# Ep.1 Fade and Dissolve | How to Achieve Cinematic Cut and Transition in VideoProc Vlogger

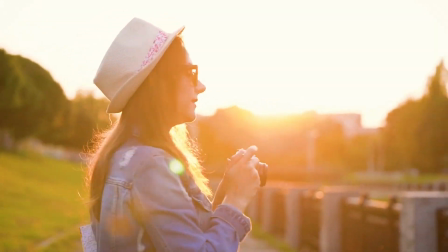[0:00]
Hey everyone, this is Edward. Welcome to VideoProc official channel.
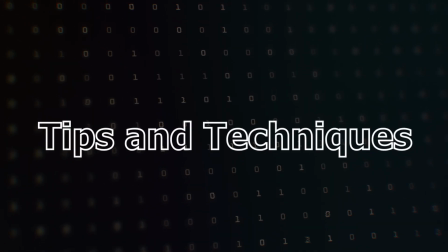[0:05]
In this series, we will introduce you the cutting skills that are extensively used in movies and vlogs.
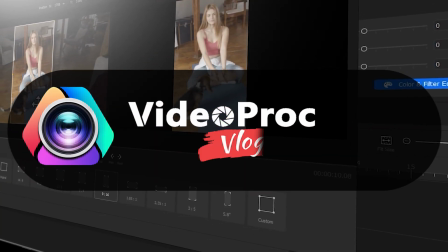[0:12]
Make sure you check out the link in the description box down below to download the software for free.
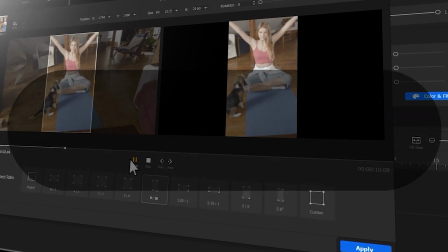[0:18]
Alright, so now let's get the video started.
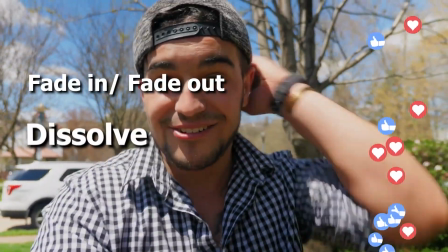[0:21]
This video will show you how to use fade in, fade out, and dissolve, which are few of the most obvious transition methods to improve your video.
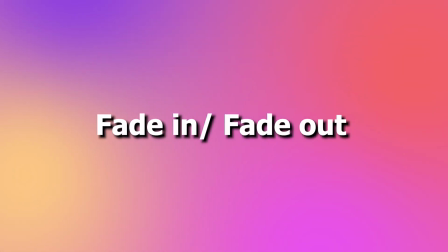[0:30]
Now, let's start with fade in and fade out. We've seen this transition a thousand times.
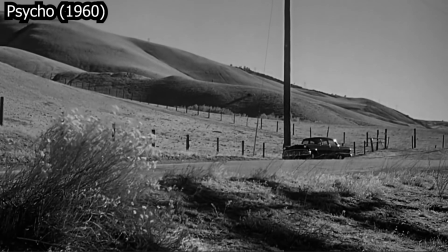[0:37]
It exists in many movies, especially for those films with a slow rhythm, and it usually presents an ending of a scene.
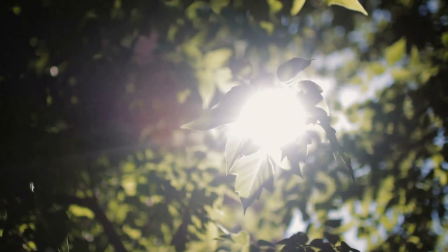[0:47]
When you are using this kind of transition, a brief black screen always needs to be added.
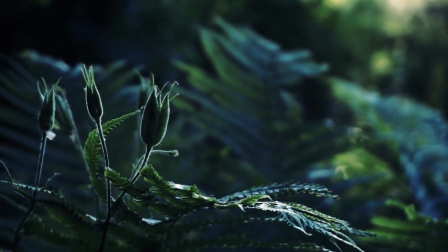[0:52]
It can be white or black,
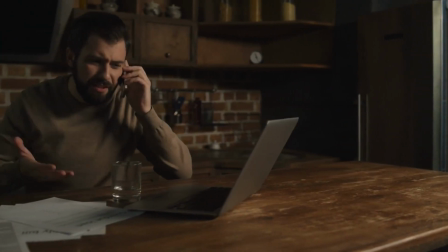[1:00]
or sometimes it could be gray as well.
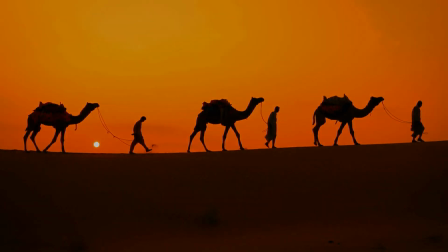[1:05]
This black screen does not have any specific meaning.
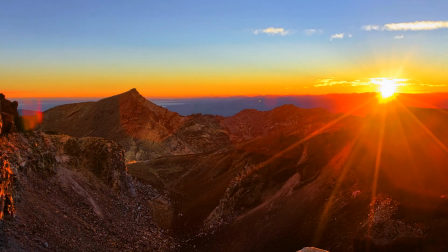[1:09]
It just gives audiences time to compose themselves and get ready for the following scene and story.
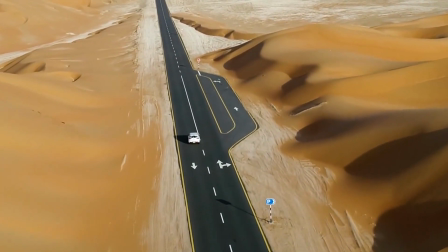[1:15]
In VideoProc Vlogger, this technique can be achieved very easily. First of all, open or create a project.
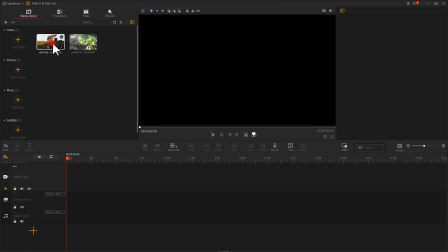[1:22]
Drag the footage that you need into the timeline.
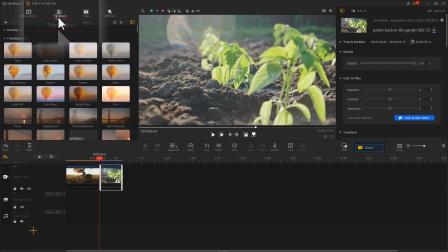[1:29]
And then, click the transition icon on the left corner of the interface. And those three effects correspond to fade in or fade out.
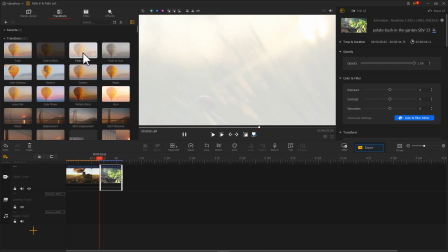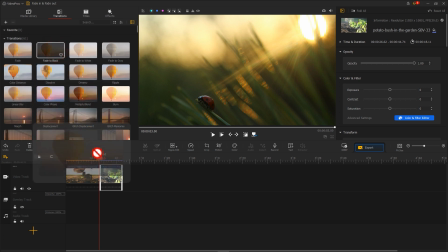[1:44]
Choose whatever you want and place it to where you want to add the transition. And that's it.
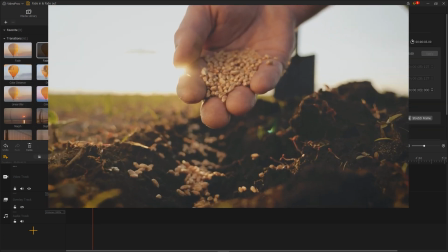[1:49]
Pretty simple, huh?
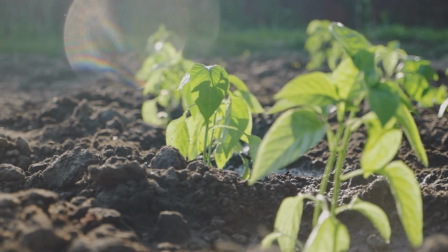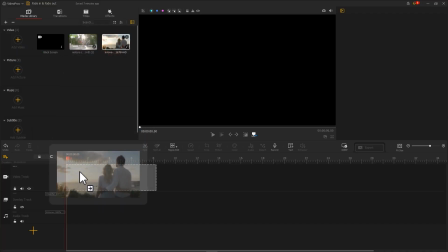[1:58]
Moreover, adding subtitle into the black screen can further represent the passing of time.
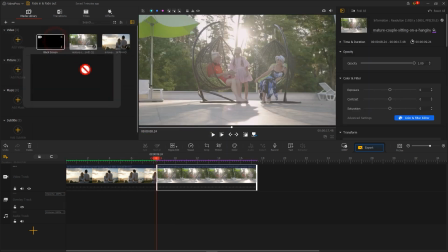[2:03]
To achieve this, a black scene should be added in between those two footages.
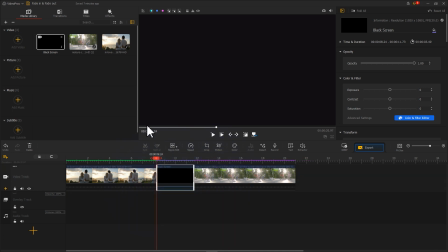[2:08]
After adjusting the length of this black scene, the fade in and fade out transition effect can be added.
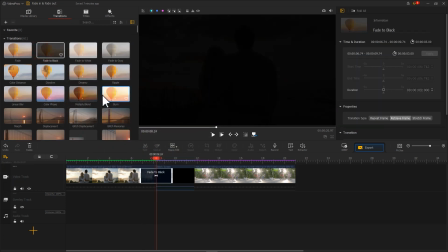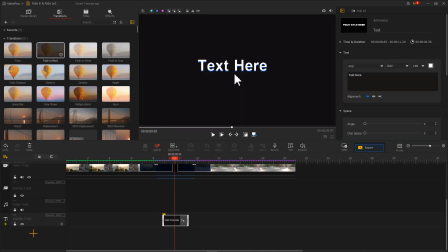[2:20]
Then, use a text tool to add the subtitle you want, like this. Transition like fade in and fade out will give your audiences a brief time to get ready for the next following scene.
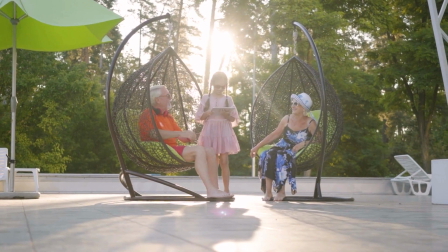[2:37]
And you can also separate your video into different parts by using this method.
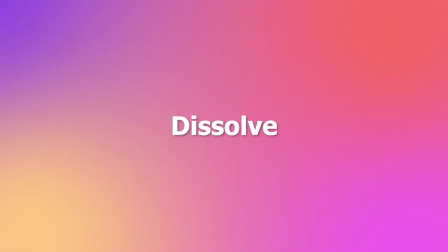[2:44]
Now, let's move to another transition, dissolve. Dissolve is pretty similar to fade in or fade out.
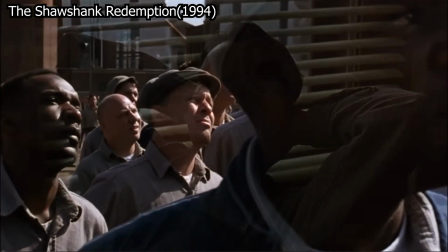[2:51]
It does not include any black screen.
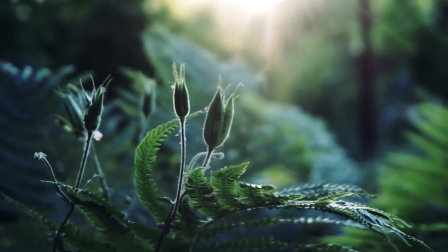[2:53]
In this kind of transition, the last shot will start to dissolve slowly until the next shot absolutely comes out.
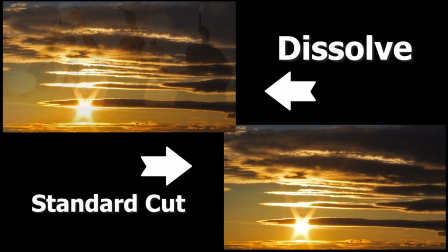[3:03]
Dissolve can make the transition more naturally and softly compared with a standard cut.
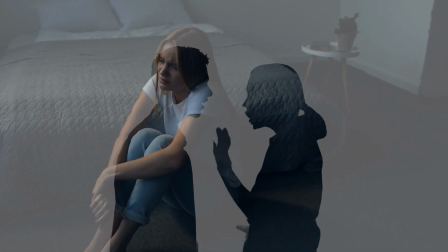[3:12]
On the other hand, blending two shots is also a method of dissolve.
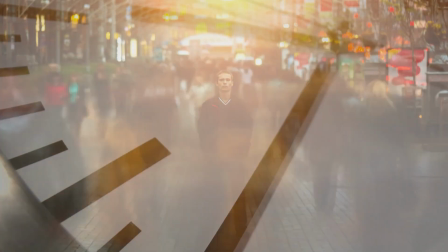[3:16]
It is usually used to represent a passing of time or imagination in somebody's brain.
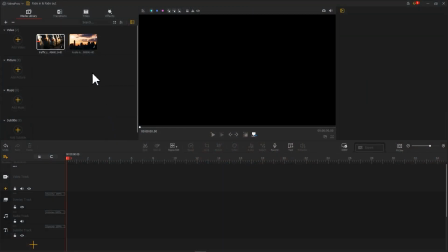[3:25]
In order to achieve this kind of transition in VideoProc Vlogger, just like what you did for fade in and fade out,
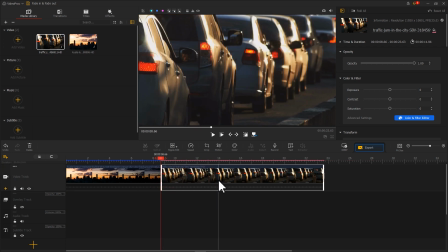[3:32]
drag your footages into the timeline and select fade effect in the transition.
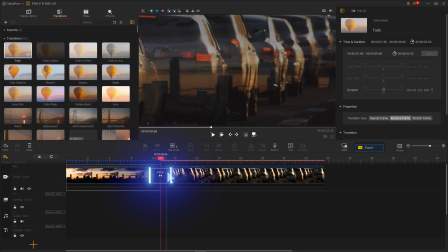[3:38]
Put it in between the footages and the duration can be adjusted like this.
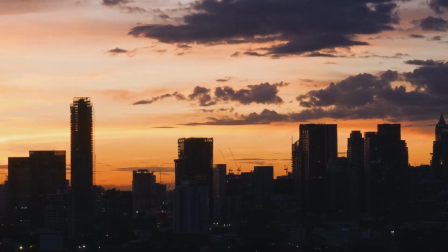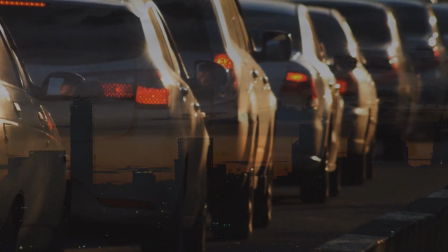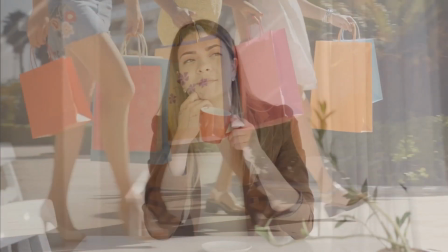[3:55]
In addition, you can also create a dissolve effect with a long duration by using the overlay track in VideoProc.
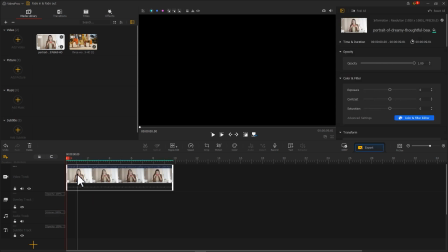[4:01]
At the beginning, drag the main footage into the video track, and then drag the second footage to the overlay track.